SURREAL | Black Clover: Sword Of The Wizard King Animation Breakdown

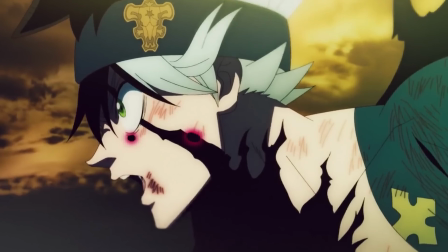The liquid, the smoke, it looks so good. Back to the Asta fight, Director, how much lightning do you want?
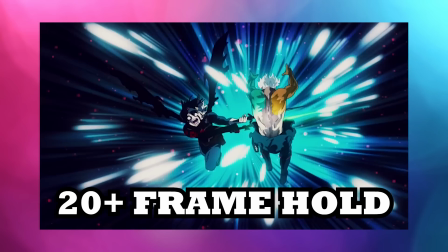Yes. Also, the sheer impact behind this hit, animator Shu Sugita holds on to this pose for upwards of 20 frames,
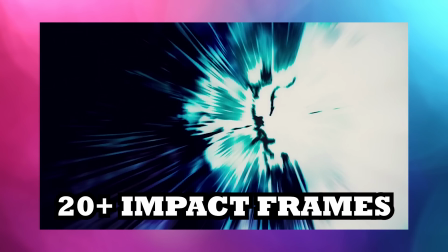followed by 20-plus impact frames with two different color schemes. But that's not all.
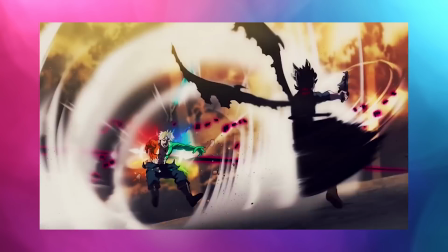There's another 6-7 frames worth of hold before that cathartic release, two different angles of it for good measure.
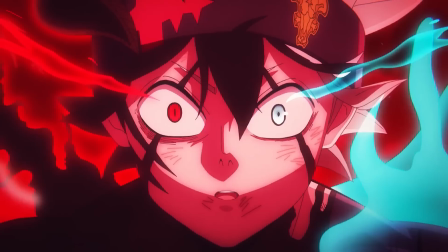It's that season finale animation if that makes any sense. The rest of this fight is just amazing effects with strong drawings.
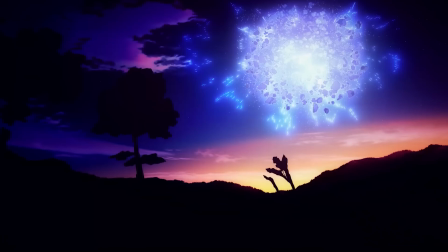Not much to talk about there. And that just about does it.
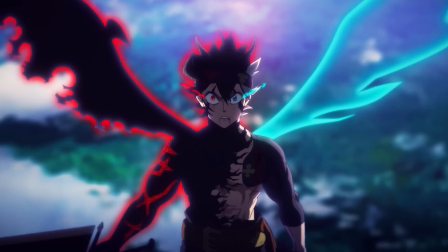Of course, I couldn't talk about every impressive scene in detail, there are way too many of those but still I think I covered a fair bit.
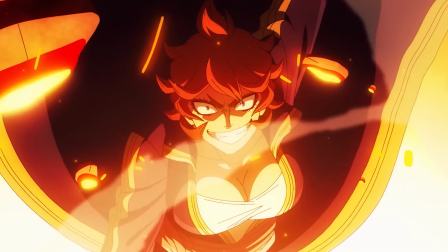This movie looked amazing, especially the second half. The team could actually realize their vision which was very nice to see.
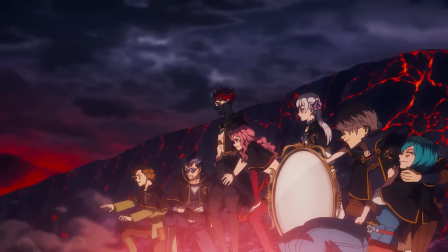They put in a ridiculous amount of effort into every single scene. I loved it. That's about it.
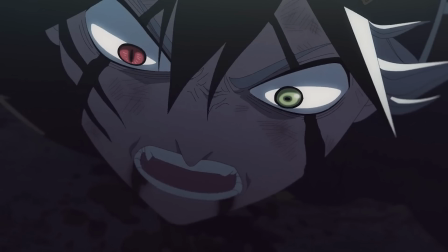If you liked this video, check out this other bit of content on screen. Make sure to like and subscribe and until next time.